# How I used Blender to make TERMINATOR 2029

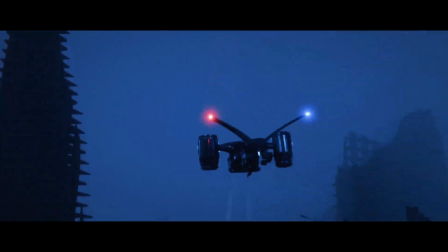So here's a quick breakdown of my Terminator 2029 short.
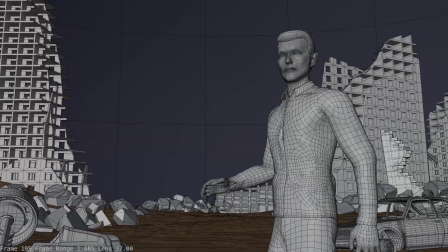We all know the best parts of any Terminator film are the future war sequences, and I find it particularly fascinating how these scenes were pulled off on the first movie on such a low budget.
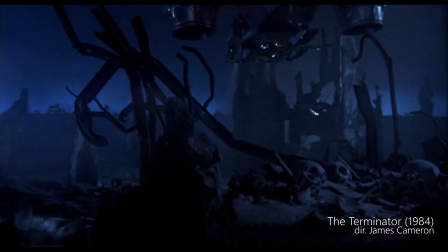So my short is basically a hybrid of different beats seen in the first 3 films. There's the establishing wide shot and hunter-killer flyovers from the first film,
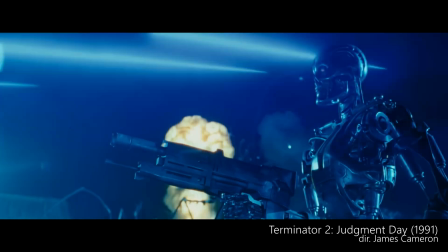the medium shot T-800 reveal and background explosion from T2, and the close-up and look into camera shot from T3.
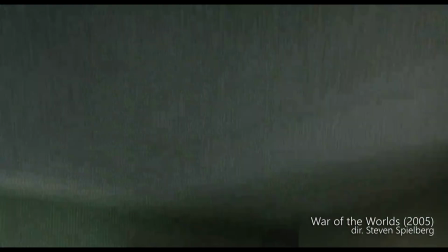I've become a fan of the type of elegant shot design you often see from Spielberg or Cameron,
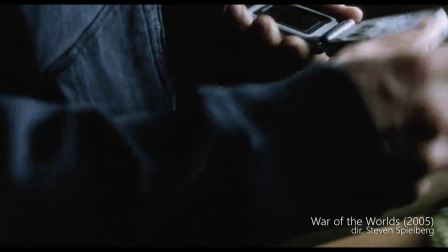where you get multiple compositions and story beats just through actors blocking and simply panning and tilting the camera.
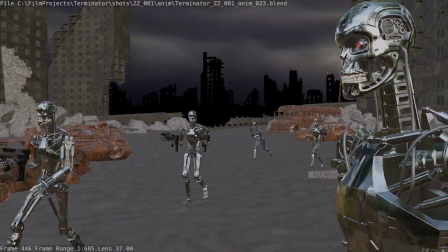So I wanted to try to emulate that in Blender, which is my weapon of choice. The assets were largely made up of store-bought assets from CG Trader.
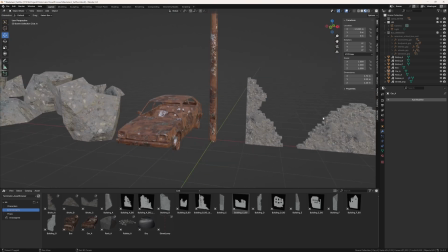There's the hunter killers, buildings, cars, debris, and anything I needed to fill out the world.
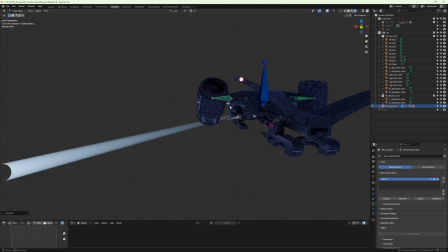I did some modifications on these assets. For example, the hunter killers, I added some searchlights using geocones with a volume shader and a few point lights parented to the rig.
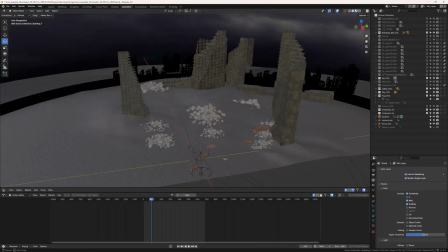My approach to building the set was inspired by how they did the practical set on the first movie, which was a mix of detailed assets in the foreground and then simple cutouts for the background,
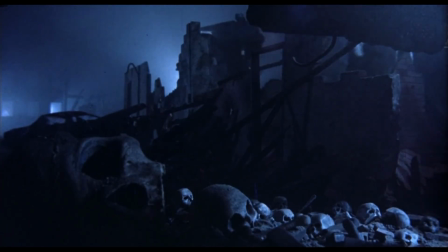and then harmonized together with fog and backlighting to create depth and atmosphere.
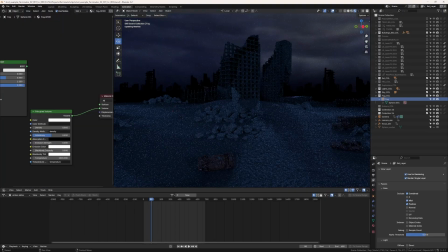Similarly, I used a lot of 2D cards for the background buildings and then filled the set with fog using the volume shader, which always looks pretty neat.
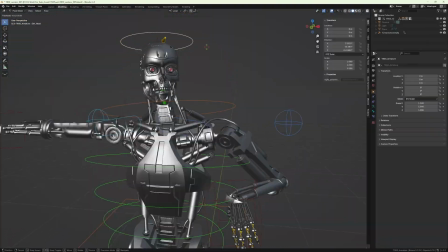The T-800 I modeled, textured, and rigged from scratch. This could be a whole tutorial in and of itself.
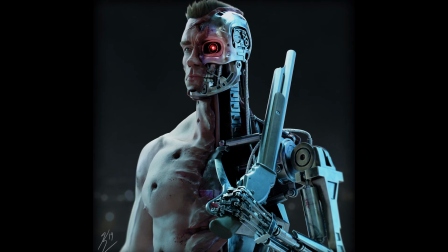It's an old personal project of mine that I've gotten a lot of mileage out of over the years, and this short was just my latest excuse to use it again.
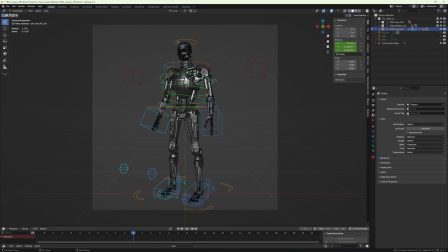If you want to own the asset, you can download my Blender file off CG Trader using the link below.
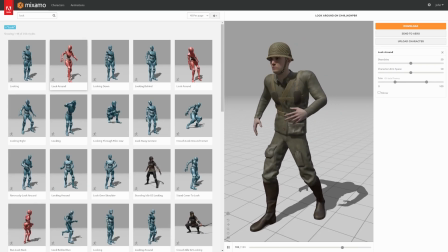The T-1000 was just a generic man I downloaded from Mixamo. I sculpted his face features to make him resemble Robert Patrick a bit more,
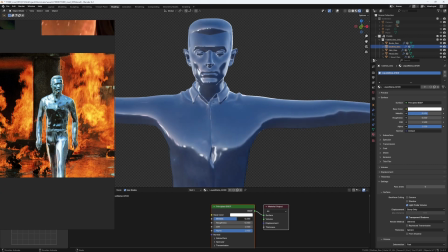and then just added the principled shader with metalness cranked to 1 and roughness at near 0, and then made sure I had a good HDRI dome so he could reflect something. His blade was done with a blend shape I used to basically morph the vertices of his hand into a blade shape.
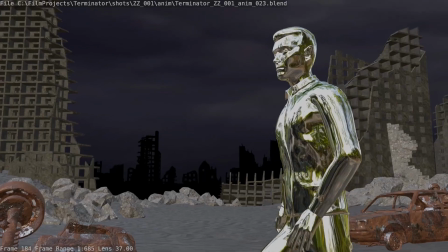One trick I used for his distinctive motion was averaging out all the keyframes on his animation.
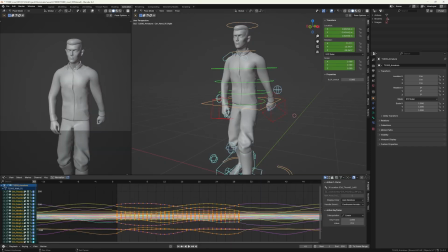I downloaded some animation clips from Mixamo and then used the smooth command in the animation curve editor to make his movements appear more fluid and graceful,
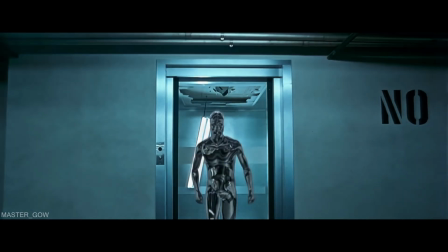which is accurate to what you see in T2.
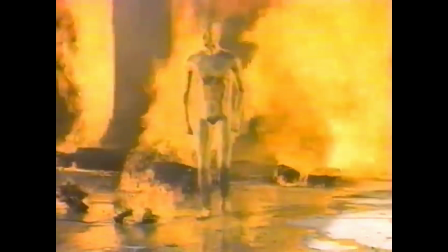It's interesting to think that what took a team of geniuses and millions of dollars back in '91 can now be done by some guy on his home PC for free.
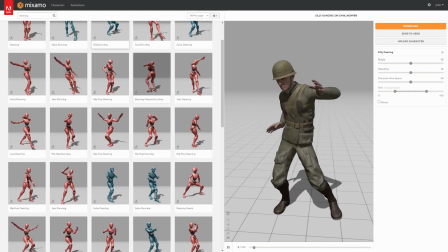The character animations for the T-800s were also downloaded from Mixamo, which I've used extensively before.
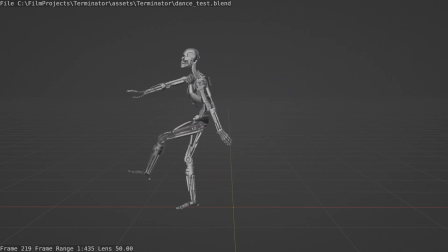Animation is kind of a weak spot for me, so whenever I can make use of motion capture, I try to do so.
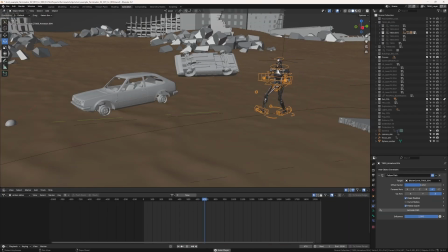Luckily, their library is pretty robust. For each character, I then did a follow path constraint to a curve, and then controlled their motion that way.
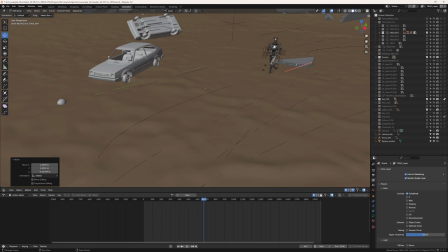I looped this motion for the background characters so I could have them walking into shot over and over.
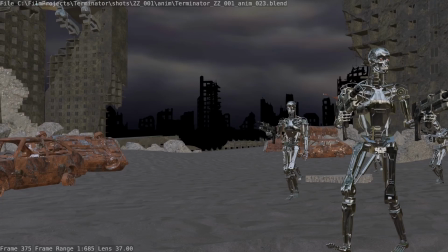This gives the illusion that there are more T-800s than there actually are, since you're basically just seeing the same 5 or 6 over and over.
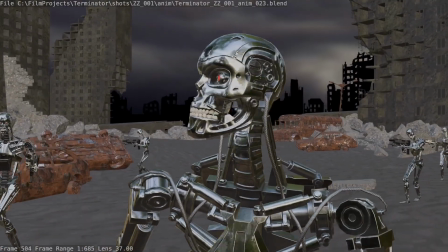Cheats like this were important to keep the scene light and fast to render.
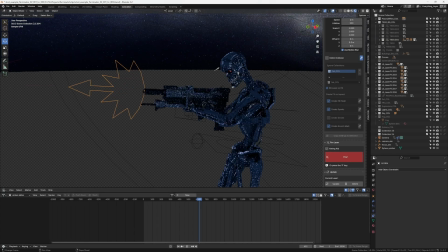The lasers were created using a plugin called Pew Pew, which allows you to create lasers by simply clicking one button. From there, you can then adjust for color, length, and other parameters to match the lasers seen in the films. It's a very handy plugin. The explosions were simply image sequences I downloaded and put onto 2D cards.
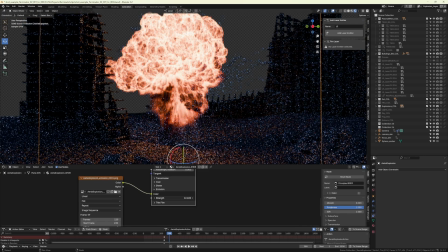I then cranked up the emission attribute on the shader to have the explosions act as like a light source.
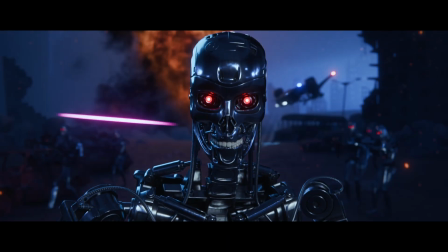It was a very low-tech way to add production value. I also augmented this with some floating particles in the shot, made to look like embers.
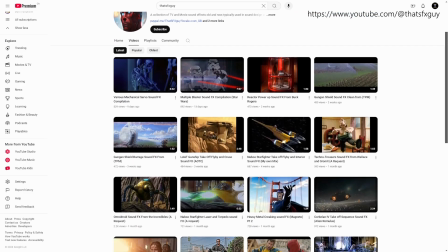Sound effects were pulled from an awesome YouTube channel called That SFX Guy.
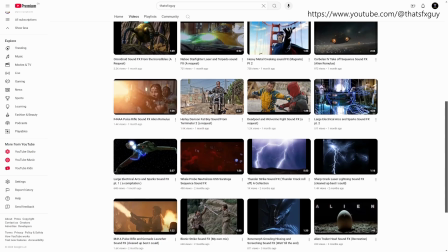Their channel has a great library of random sound effects from classic films, and it's an excellent resource for fan films like this.
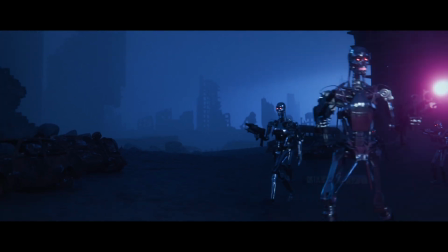It was important to me that the distinct Terminator laser sound was used, rather than something from a generic sound effects library.
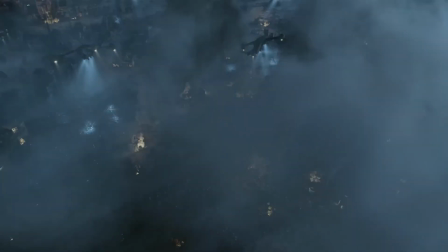This is one of my biggest pet peeves about Terminator 3. It's a big budget movie that uses some pretty lame stock sound effects.
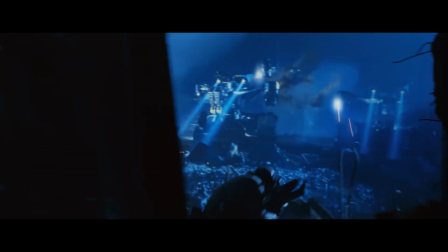Instead, I wanted to capture the soundscape of the Cameron films, which sound much more distinct and tailored.
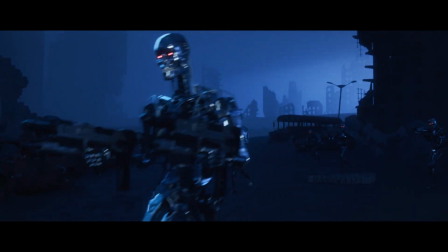Anyway, that's it. I just wanted to shed some light on my process because the original video has done much better than I expected.
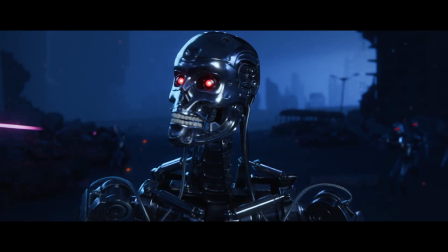If you want to see more one-shot films, leave a comment for any ideas that you may have.